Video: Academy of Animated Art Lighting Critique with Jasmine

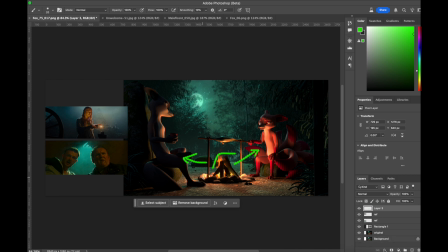And I'm also liking the contrast levels a little bit more in the original. Because if you look at your reference, you do get quite a bit of contrast in the values here.
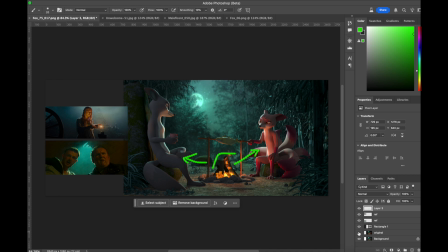So here, I think we have gone a little bit too far, a lot too far in these ambient, the fills. I would bring back the contrast in the dark levels here. I think you don't have to go as dark.
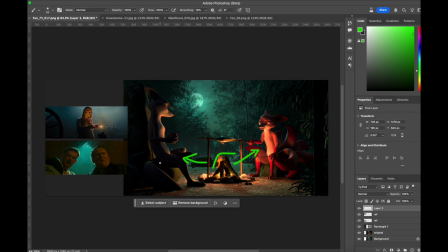You can bring it out a little bit, but I like the dramatic contrast here. And another opportunity is bringing back the hits on from the fire in that like warm,
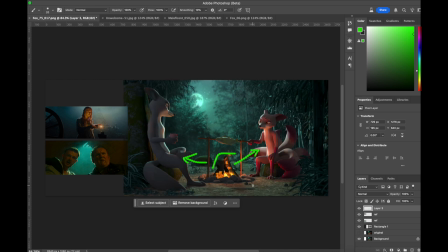saturated note. And then things like having the fire hit like the foliage, kind of like what Sergey was saying. Like it would be nice to get a hint of warmth back here on the rock.
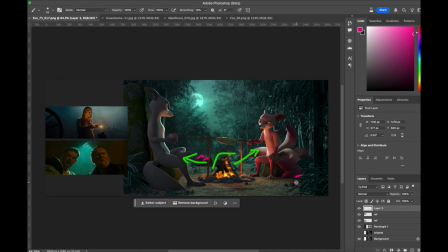And even here would be really nice, right? A little bit of warmth. So you're feeling like there's integration, as Sergey was saying, with the foreground elements, the background. I think, definitely down here should go all dark in contrast.
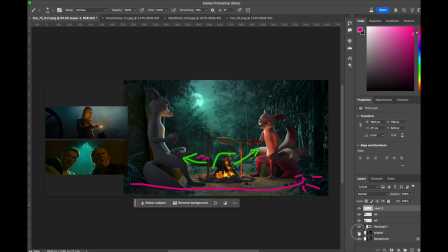There should be a nice like vignette going on. And if I look at your original one, it's definitely happening more here. Like you see this right here, that's really nice. So bring that back for sure.
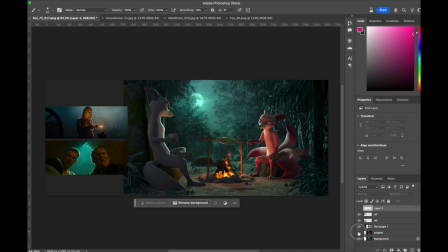And then let me take a look now. So contrast, definitely bring back the contrast. Look at the reference. You see how it goes into dark there, how like dark it is here, and here. That is kind of the levels that we're looking for.
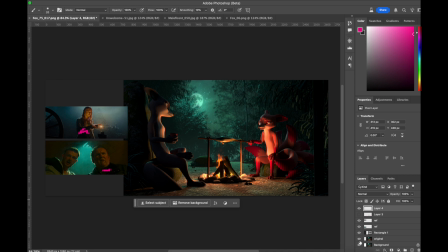The other things are, I'm looking at, let me take a look at, okay, you did add the moon rim. I see it very clearly right here on these characters.
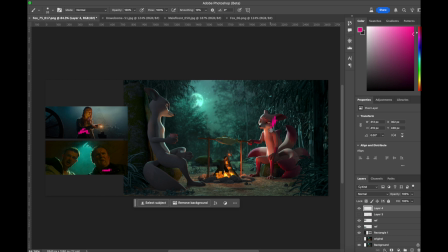Great job. I think when you bring back the contrast and you bring back the dark levels all in here, that will then, this moon rim will just stand out more, similar to how we're seeing it here.
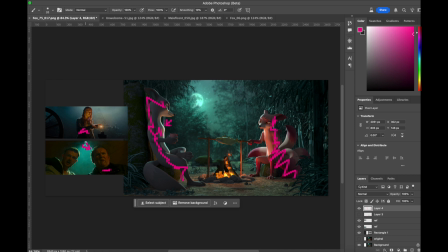So definitely bring that back. I think there is a little wiggle room. This one, I'll say, like the background, I kind of like the saturation level. It's similar to like this more moody background versus this more super saturated.
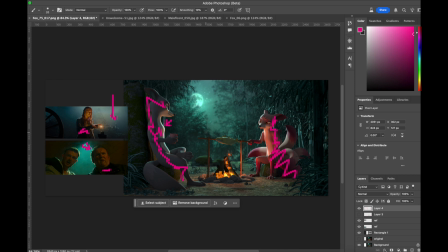I think there's room to go a little bit more saturated if you want, but I actually don't mind the saturation level on the background and the atmosphere. It's less contrasty. And again, when you're pulling the contrast, keep that background like kind as it is,
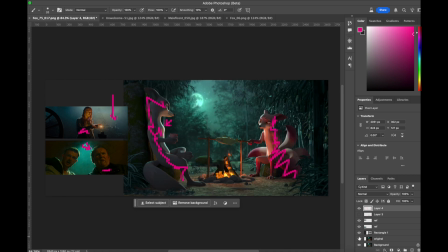because that's what kind of makes it set back with the atmosphere. So play with that. If you look at like the background here, it's quite light and not as contrasty, right? So things like that. Okay, and what else?
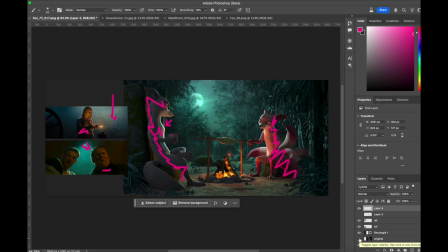I think that is a great starting point to get there. So I think overall, what did we say? We said let's not to distract by those lines, but the big overall call, let's get the fills down here.
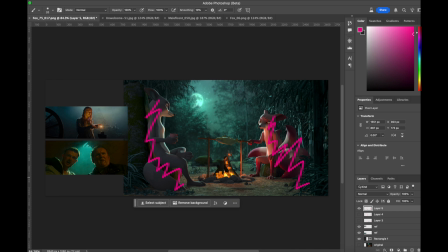We've gone too far there. Let's feel the other thing that's, quite, I think will help quite a bit. Let's feel that fire on them again with increased saturation, right?
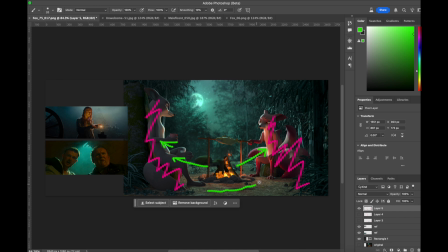And then have it like fall a little bit more off here. And when this whole area here goes to darkness, which it should fade off. It will help set that mood even more.